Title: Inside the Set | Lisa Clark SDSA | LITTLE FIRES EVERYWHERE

I had a five-page spreadsheet that tracked all of the fabric when it was arriving, when it got to Universal,
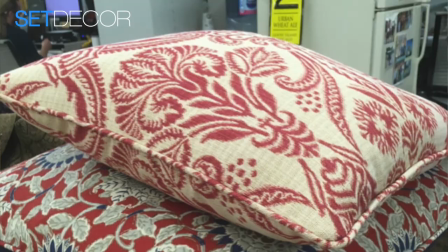where it was used down to like, was it side A or B of the pillows?
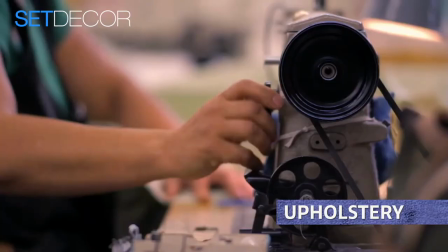At one point when I was meeting with him, I think we had covered every table in the drapery department except for one. So it was quite a big drapery project. The sofa and chair in the sunroom of the Richardson House, it's covered in wonderful blue denim. I just think that those choices are really good. I actually had to talk Jess into the blue sofas because they wanted them to be off-white, and I really resisted that because I thought that it wasn't as interesting of a choice and didn't evoke the era as much.
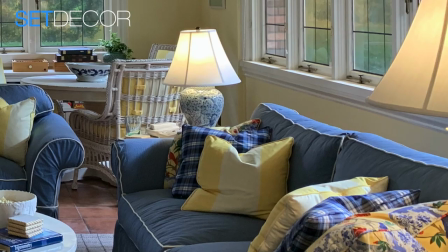I looked at about 12 different fabric samples because I wanted it to be striped, but I didn't want it to fight with the costumes. So I actually met with the costume designer too, because when she knew that I was going to do blue,
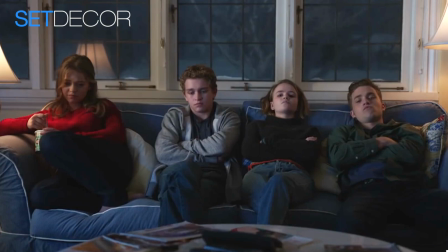she was concerned about the actors being in jeans a lot, which is what kids in that era, they'd be wearing jeans.
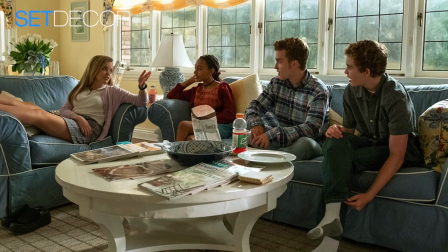I got my four samples that I was happy with and then I sat with her and we picked a color together that we thought was complimentary to her costumes, but still would give us that blue and yellow. So it was actually quite a process. In the kitchen, the gorgeous plaid curtains in the dining area and over the scene.
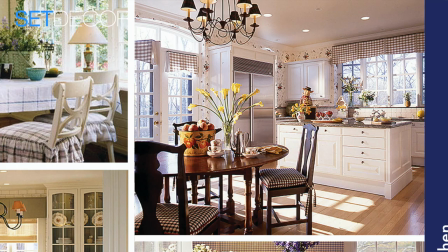The very beginning, like all designers, Jess gave a design presentation to the executive producers, and Rhys was one of the executive producers.
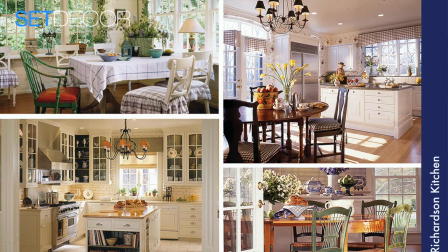There was a piece of research that Rhys was really attached to, actually, that had a plaid curtain in the kitchen.
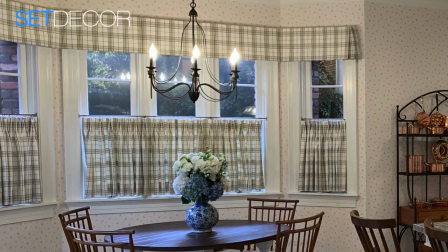So we spent some time I'm looking for that pattern as well. And I wanted it to read as plaid, but still feel fresh and not heavy.
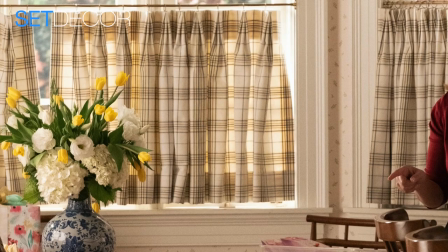So I was looking for something that had a thin enough stripe and maybe had a little bit of yellow and blue in it as well to echo what was going on in the sunrooms. You mentioned Reese, and then there's Kerry Washington. What were the actor's first impressions of the set? When we were partway through dressing the set,
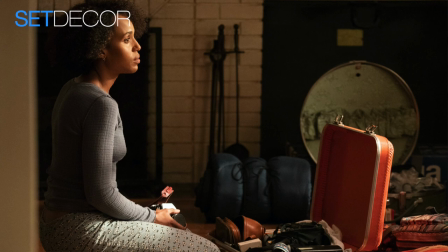Kerry came in with a couple of the executive producers because she wanted to see our progress and have a conversation about how she viewed Mia's character.
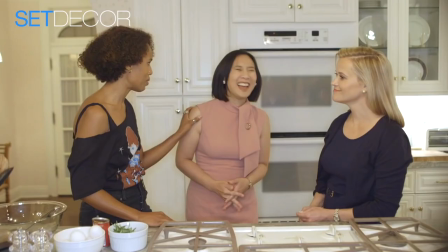We had a wonderful dialogue about how she saw Mia as an artist because in my mind originally
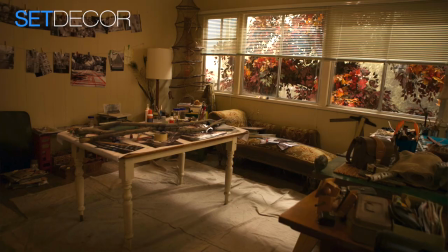I thought of Mia as more of a like collector and an eclectic layering in her art. Carrie really thought that because she came from a hip-hop inspired background in New York,
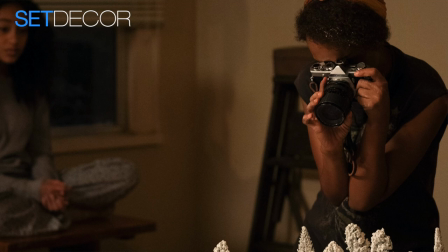her classic training of photography, that she was inspired by Japanese art. So she wanted the level of objects that were decorative around the house to feel more restrained, purposeful. So that was a very interesting dialogue and from that dialogue we ended up with in her bedroom
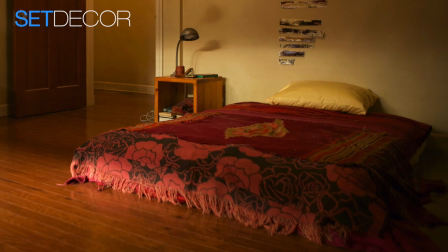she wanted the bed to be on the floor because she wanted it to reflect that she wasn't committed to staying in this town.
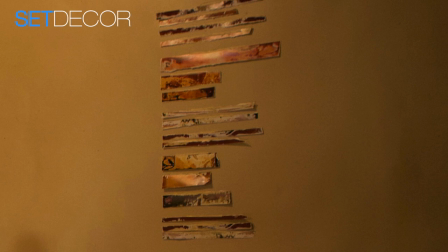We found strips of leftover pieces of when you develop a photograph and we chopped them up and put them on the wall to create sort of a Japanese hanging inspired piece but not be literally Japanese and we put little
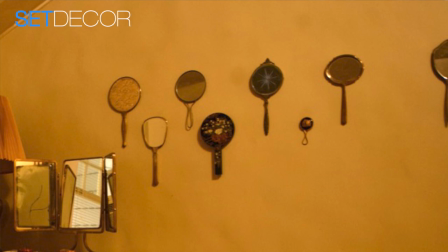hand mirrors on the wall because we thought if she were a more restrained
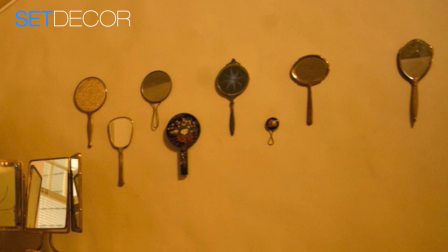artist she might collect one object and iterations of that object. Reese is is a consummate professional and is very open into conversation as well. When she came into the set, the first floor of the Richardson, she was very happy with the level of control and the color palette.
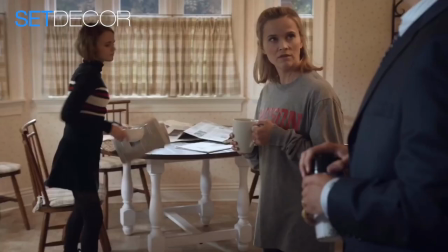She asked some very intelligent, specific questions about how Elena would move through the house.
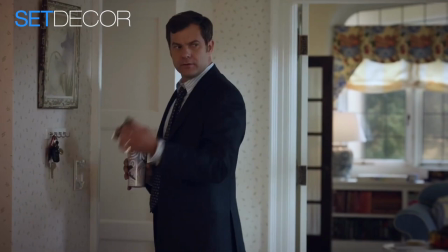She would go into the kitchen. Where would she put her keys?
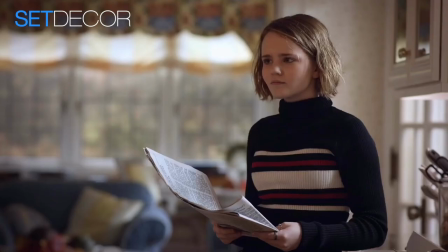There were a lot of conversations about where things would be in drawers for her access it was an interesting for me because i got to see how she thought as an actor and the process that she interjected herself and her own
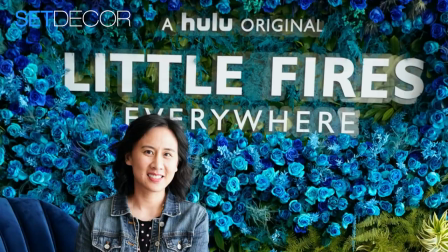actions into the space the other really wonderful moments was when celeste
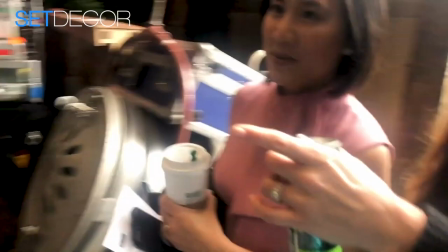ang came to visit the set she did a walkthrough with myself and jess and she was so ecstatic with how we had brought her
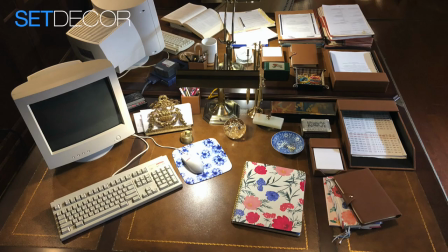vision of the richardson and the warren house to life she said that she felt like somebody had crawled inside of her head and produced it.
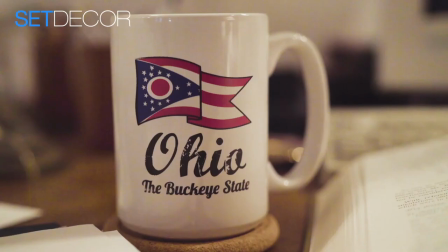She really noticed the details that we as set decorators add,
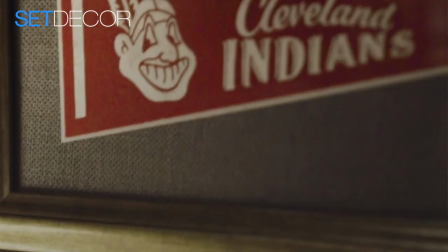Ohio State mugs in the kitchen that were Bill's and the Cleveland Indians pendants behind his desk. She noticed all those things, which was really gratifying to have a writer recognize the level of commitment we had to bringing her vision to life. It's great to hear about all the Cleveland things that you put in and the Ohio things that you put in And also how Izzy's bedroom came to play a
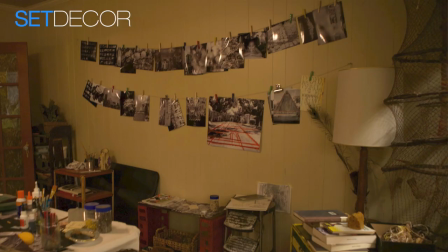little bit into and sort of reflect a little bit about the creativity in Mia's studio and her house. We wanted there to be a visual conversation between Izzy's space and Mia's sunroom,
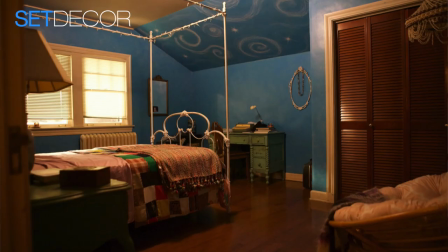Lexi's room, and Pearl's bedroom, because we felt like Pearl had a fantasy about her life looking more like Lexi's life.
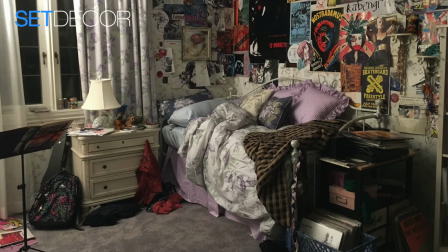Izzy had a fantasy about her life looking more like Mia's life.
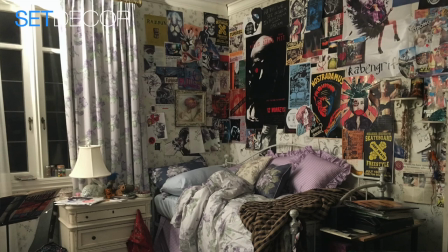Space for both Lexi and Izzy's rooms we wanted it to feel
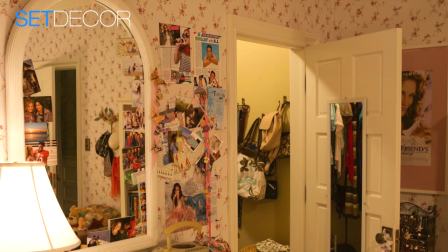like Elena had made those choices the wallpapers actually were custom designed by the the graphic designer and we wanted all
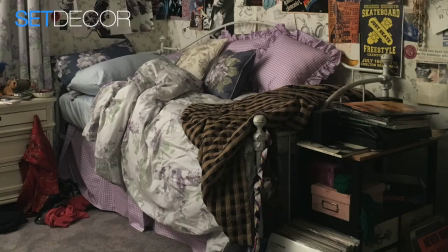of the bedding to be floral so we picked pink for Lexi and lavender for Izzy.
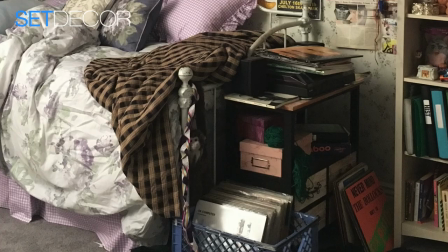Izzy's room in particular we layered on top of it her rejection of her mother there's actually a couple plaid blankets on her bed that i'm not sure ever showed up on camera but we wanted it to look like she maybe stole them from her brother's room all of the artwork and the posters
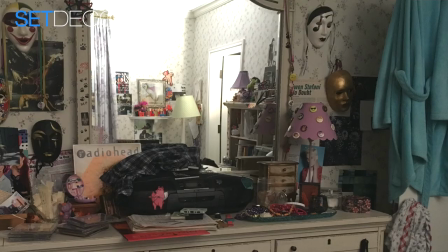that she puts up are to cover up the remnants of her mother her artwork
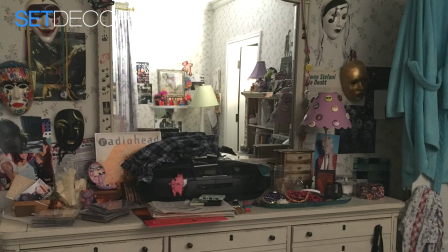is on the walls but it's not displayed prominently because she doesn't feel confident about her voice yet she's picked other people to represent her that
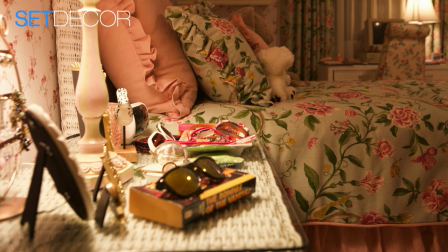way or other artists at that point in time in terms of Lexi trying
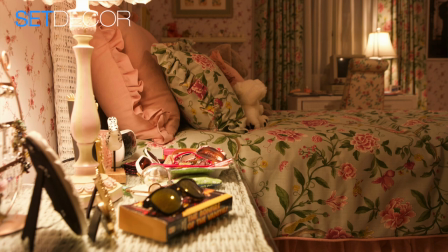very hard to be her mother it's a very classic girl's room where
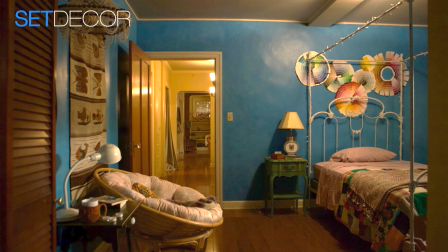everything is in its place so for Pearl's room we wanted it to have
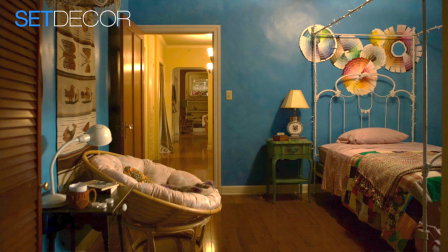that that transitional moment that a girl has where she's trying to figure out her path and Pearl is influenced by many different people by Elena by her
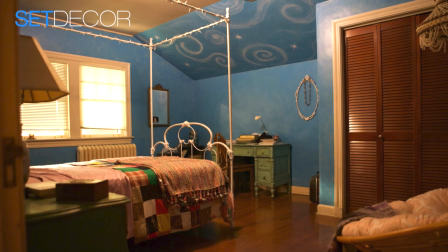mother of course by the way that Lexi lives so we wanted the room
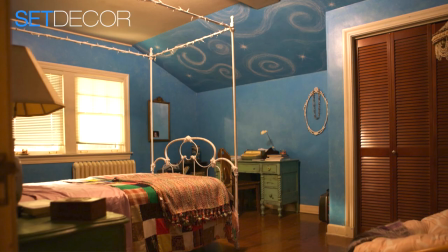to reflect a kind of sweetness that her character has and there's a very pivotal visual moment when Mia and Pearl
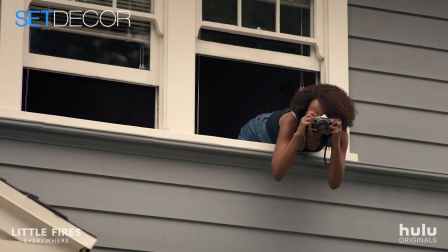pick up a bed by the side of the road because I knew they were going to lay the bed
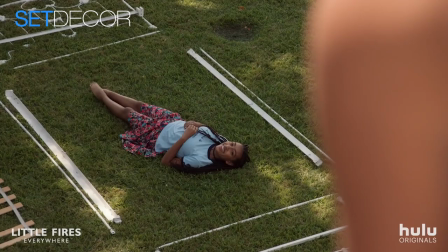out on the grass and it was going to be this photographic moment between her mother and herself.
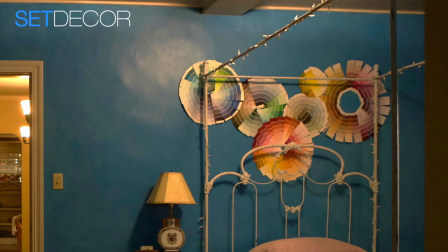I thought an iron bed would be more beautiful and photographic. I didn't want a heavy wooden bed.
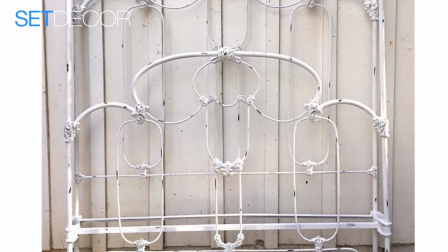We found an iron bed on eBay from that era and made sure we could take it apart and lay it out on the grass. The layers and additions to the Warren House as the series went on, what were some of the challenges in getting that together?